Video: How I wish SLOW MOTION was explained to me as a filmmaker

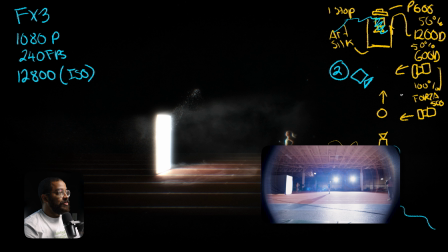And then we dialed that down to 20%. And all the lights that we had on the back, we dialed them down to another 50%.
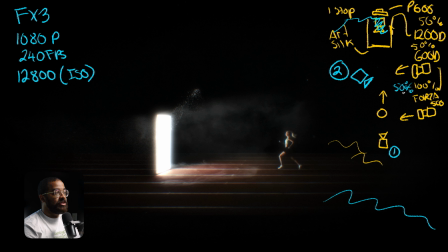Because we just didn't want to risk of having no light at all.
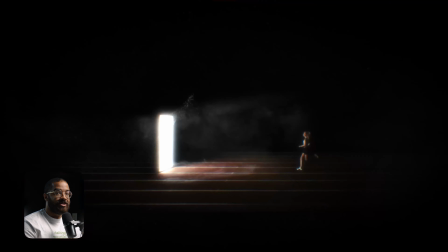So it was us analyzing the situation, and then I didn't want to scrap the shot completely because it's one of the most important shots of the piece of her actually reaching the door,
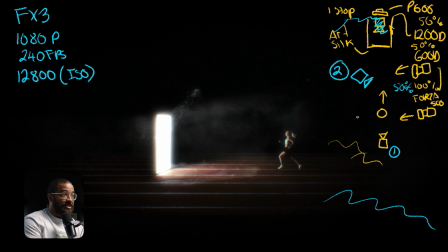and then the title card going on with the logo. So I looked at the BTS operator at that point, I grabbed his camera, and then luckily we had adapters on us too. We didn't have anything to rig it out, so there wasn't even a feed going to Jason. And the lens that we shot this on was a 12mm Laura, and this was at T2.1.
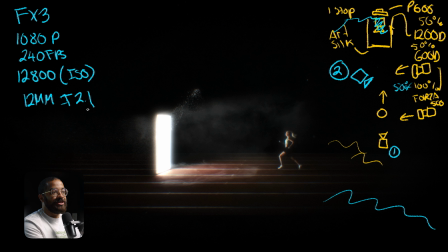So this just gave me enough information to work with, and it was super noisy obviously when we shot it, when it came to all the detail in the background, but I was more focused on what was necessarily in the center. And this was more so the light coming from this, as long as it was blown out and just giving enough information on the ground,
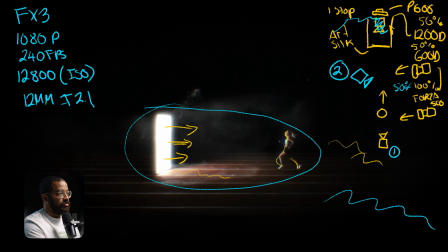and the lighting our main talent running to this door and how that looked as she approached it. So this was just something that we had to act quickly on our feet, and I'm so glad that we had the Sony FX3 because we wouldn't have got the shot, and I don't think we'd be able to save this in post.
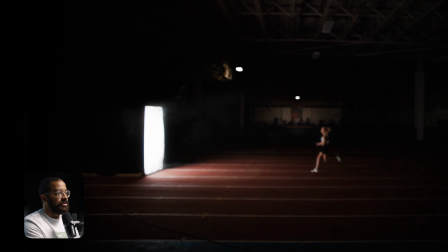There's a lot done in terms of just taking out the background and then just isolating the talent by our VFX team.
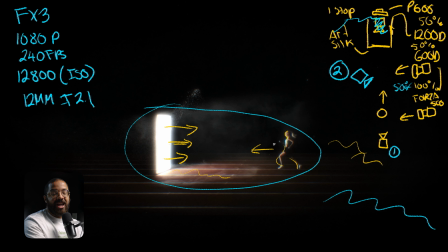And this is why the Sony FX3 is one of my favorite cameras, is because of how versatile it is. The frame rates that you get out of it, the actual color information that you get out of it. The only my complaint is that it's a tad bit noisy, even when exposing properly. And that's just something that you have to work with, but it can be completely taken out in post.
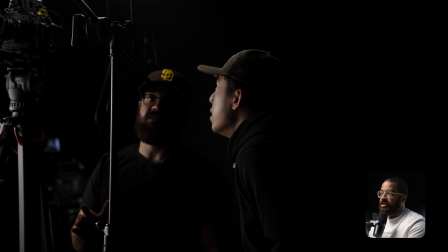When it comes to deciding to use slow motion, this is a big conversation that you have to have with yourself if you're the director and cinematographer,
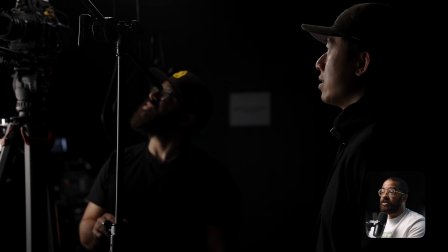or the person that you're working with, of what these big moments are supposed to feel in the piece.
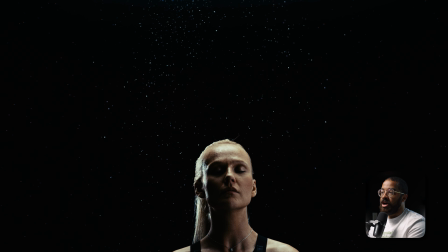What big emotions, what do you want the viewer to stop and be like, feel like almost time is stopped? And when it comes to a technical aspect, it's beyond emotions, it's what you see in frame. And then this scene is a very good example of that,
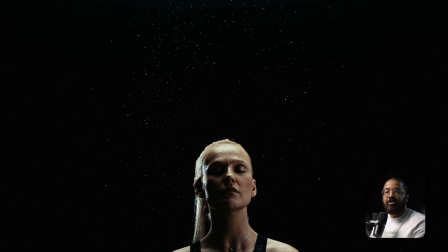is that we have all these tiny little particles that you wouldn't be able to see if we just shot this at 24 frames per second or just look funny. This was a big moment where she's feeling a bunch of emotions, And then we emphasized with all these particles falling, and this was just ground up styrofoam board that we used.
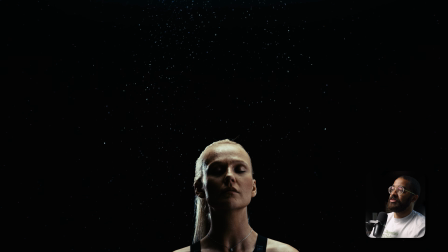And then we shot this in slow motion to make it feel very dramatic. So this was shot on the Ember, and then we're using the 35mm here, and this is at T1.3. just to give us as much light as possible. We're at the base ISO of this camera, which is unfortunately 500 ISO.
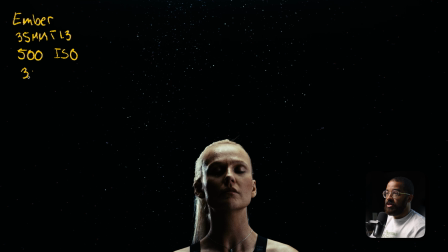And we shot this at 300 FPS with a 180-degree shutter. I always didn't change my shutter, even in situations where I'm like, I could use a little bit more light. I kept it standard at that because if I knew if I decrease it, it's kind of like cheating and the motion blur wouldn't be right.
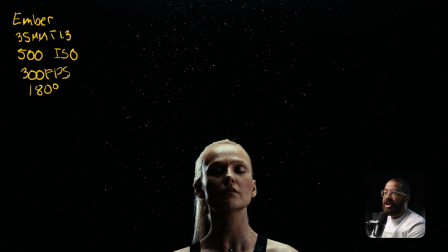So I never touched the actual shutter angle, or I never touched the ISO. It was just the frame rate that I was choosing and then supplementing that with light. So we have a lot going on here, but when it came to the lighting, it was pretty simple,
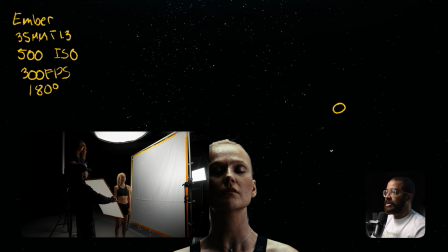but there was this little trick I used to actually emphasize the particles that were falling. So we have a big key light here, which is an 8x8 frame. And then this is just an art silk stretched over that.
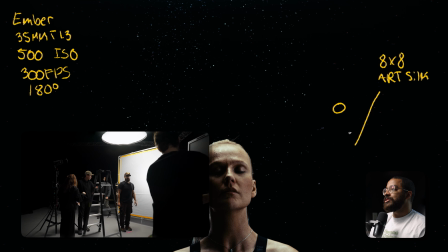And this was the same artificial silk that I used for the track. So I would just recommend, if you're starting out and getting into silks, artificial silk is your go-to.
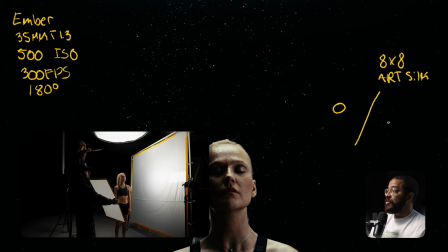And when it comes to bouncing, unbleached muslin is one of my favorite things to use. So we have the artificial silk here, and then we just have the Nova P600C. And my white balance for the camera was sitting at 4400 Kelvin. And this was constant throughout the entire commercial when we were swapping even to the FX3 as well, shooting a lot of scenes on the Venice.
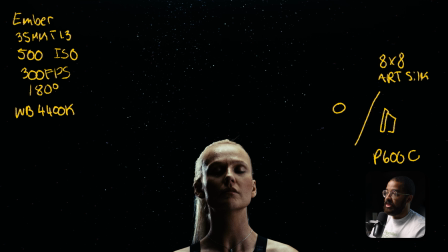And I love to shoot my commercials like this because it turns daylight into this nice kind of blue color. And I like to push a lot of blue into my shadows when it comes to my work, especially when it comes to shooting commercials that are supposed to feel like this as well.
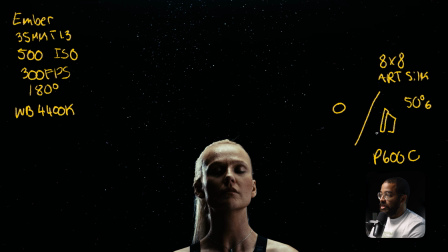So we have that Nova P600 sitting here, and this was sitting at 50%. And then this is kind of wrapping around our talent and acting as our main key light here.